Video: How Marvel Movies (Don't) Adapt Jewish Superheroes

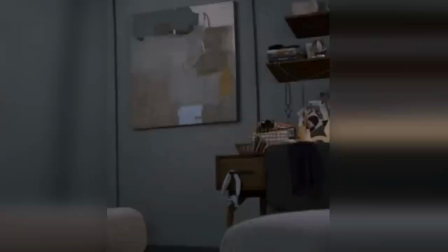987s
Every character becomes a white Anglo-Saxon Protestant unless it's explicitly specified otherwise.
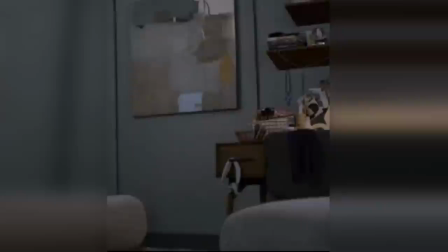993s
The setdressers probably didn't even give this a second thought, they probably just threw it in there to add to the whole gothic aesthetic MC Hugh Wanda had in her earlier appearances.
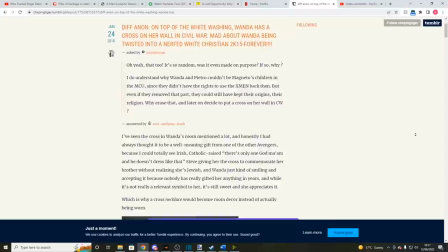1002s
There's even a Tumblr post I found which does a deep dive on this cross and the rest of Wanda's room,
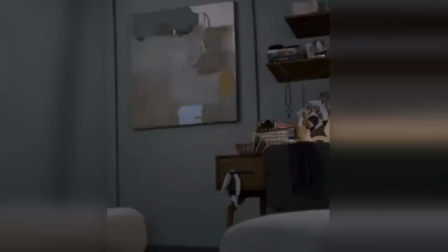1007s
and it suggests some semi-plausible in-universe explanations for how Wanda could have this displayed and still be Jewish in the MCU,
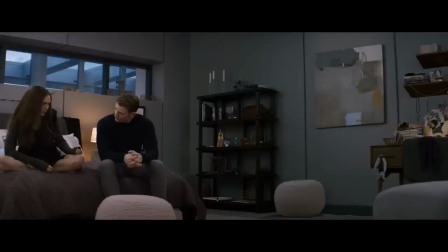1016s
and that's some impressive headcanoning, but even if the Russo brothers came out tomorrow and said, okay, yep, that's all canon now, it doesn't matter.
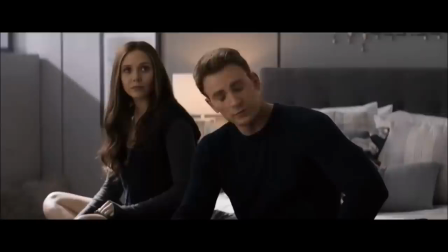1024s
That's not the point. The point is that this film gave us this shot, without complicating or nuancing it whatsoever.
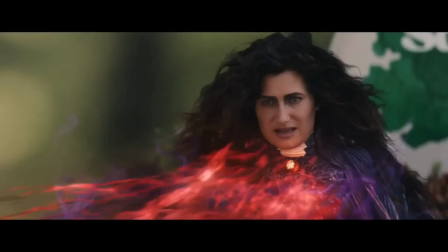1031s
Intentionally or not, Civil War symbolically baptizes this Wanda as, culturally at least, a Christian. So what we've seen in Wanda is different to the other cases we've discussed.
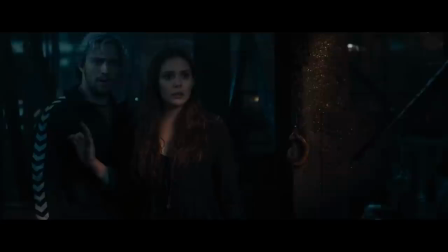1041s
It's not just the films ignoring this aspect of her comic book identity, it's them, intentionally or not, taking her in an outright contrary direction.
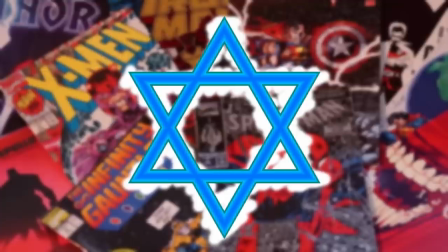1050s
At best, this is pretty insensitive. At worst, well, I'd be interested in hearing how you guys feel about these matters. I don't want to speak for anyone else, but I imagine I'm not the only one who thinks this whole angle of MCU Wanda is a big oof.
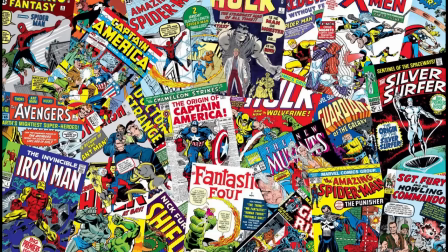1064s
As we get into the final stretch of this video, though, I want to move away from specific examples and consider the matter more broadly.
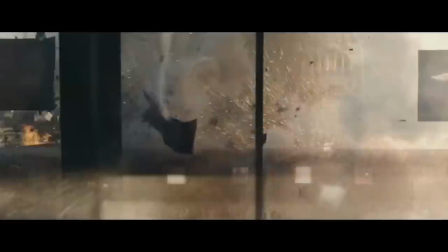1071s
The first point I want to stress is that this matters, and if you're into comics or comic book media at all,
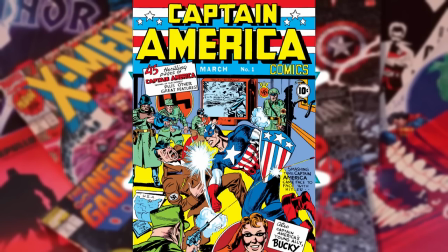1077s
then you should be concerned by it, even if you're not Jewish, even if you're not particularly passionate about representation,
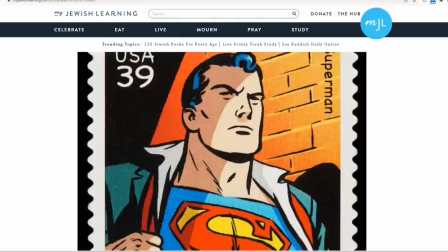1083s
because in many ways comic book culture is Jewish and has been from the start.
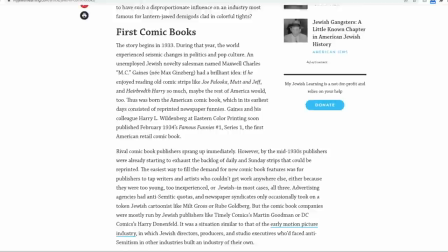1088s
As I said, I've linked some articles in the description so go check them out, but essentially the real creators,
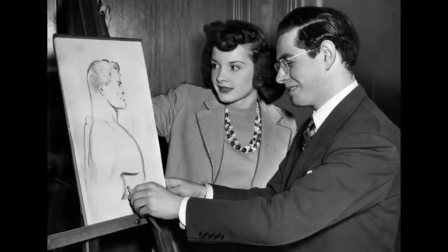1093s
the real innovators for this new form back towards the start of the 20th century were Jewish Americans
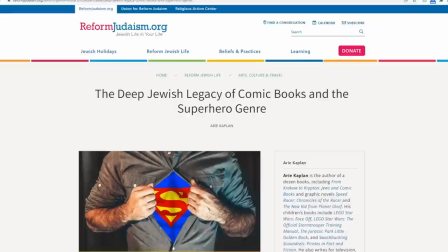1098s
who poured their identities and experiences into these pages and these characters.
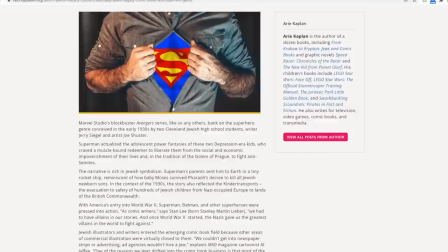1104s
I guarantee you, whoever your favourite superhero is, they were created or otherwise shaped by Jewish writers and artists.
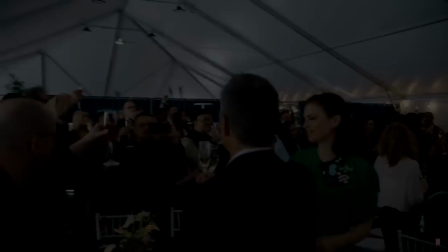1111s
So modern comic book media has a special responsibility to get this representation right, and for the most part, it kind of hasn't.
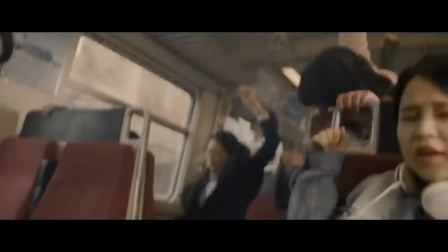1119s
Look, I'm sure it wasn't the easiest thing in the world getting characters like Wanda from page to screen,
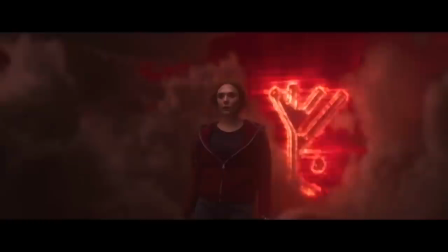1124s
especially when rights issues constrain and limit the things you maybe wanted to do, and with all the characters and films we've spoken about in this video,
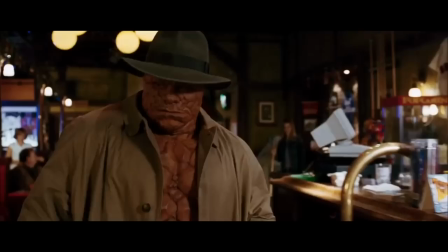1132s
there was, no doubt, a balancing act between authentically adapting,
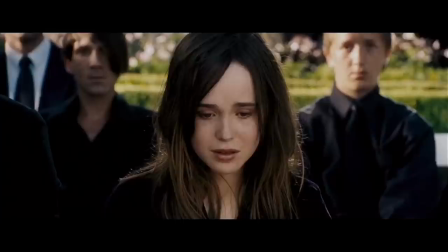1137s
exploring, and representing these characters, and the requisite heavy plotting and universe-building demanded by these franchises.
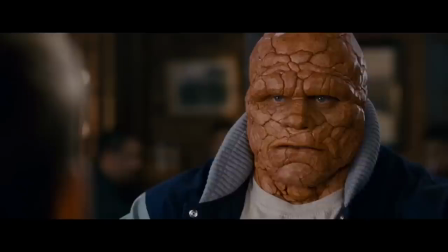1143s
There's also, arguably, a line to walk between authentic representation and faux-progressive signalling,
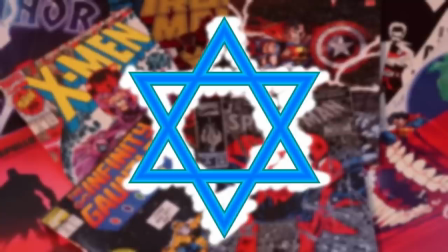1149s
but that's not an excuse for consistently doing nothing, or next to nothing.
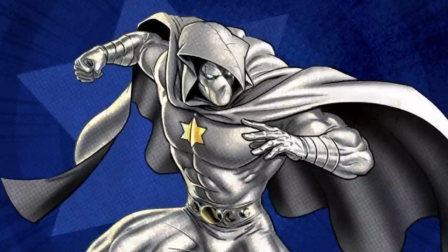1154s
I want to end on an optimistic note though, because, and remember, this is just my opinion,
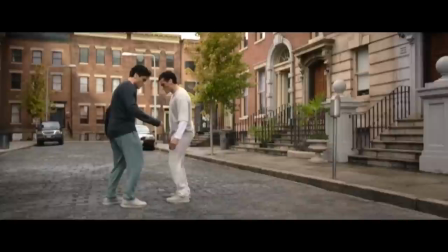1159s
I think Moon Knight showed a clear step forward for the MCU in this matter.
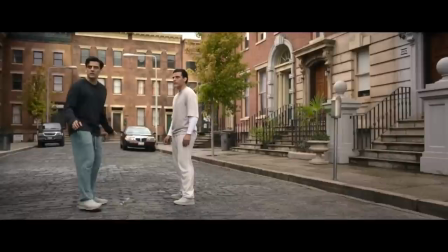1164s
I know this is likely to be unpopular, I remember the Moon Knight Twitter discourse after all,
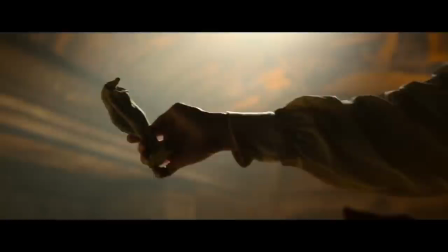1169s
but I I think that the inclusion of Mark's Jewish identity in the Disney Plus series is significant enough to warrant at least some faint praise,
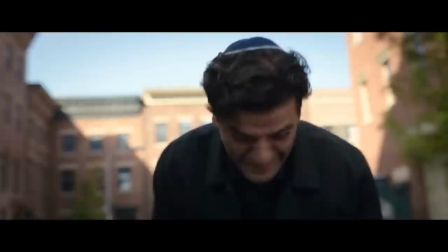1177s
because even though the visual markers of this identity are only on screen for like a minute or less in Episode 5, it is a pivotal scene.
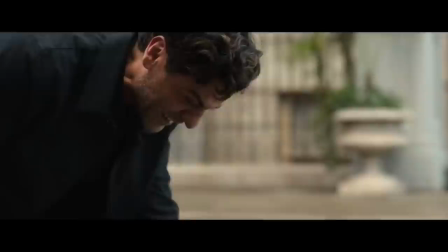1185s
Mark's dissociation comes at his mother's Shiva. In many ways, this is the inciting incident for the show, and for these developments in Mark slash Steven's character and life, and the shot of Mark tearing off his yarmulke in a mixture of grief,
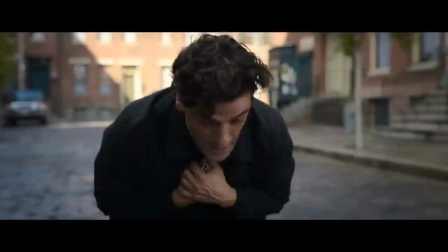1198s
trauma, and rage, that's a pretty important moment, symbolically speaking.
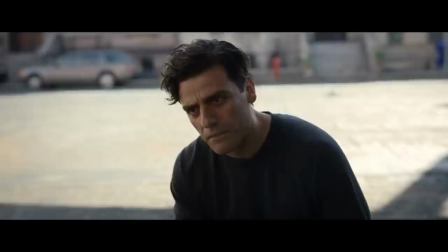1202s
In a sense, we're seeing Mark tear his identity from his body, as it's shortly afterwards that Stephen pops up for the first time in a long while.
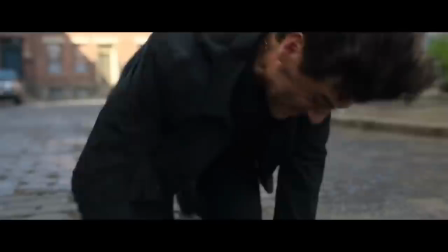1210s
The fact that this psychological break is expressed and communicated to us via the cultural artefacts of Mark's Judaism is immensely interesting.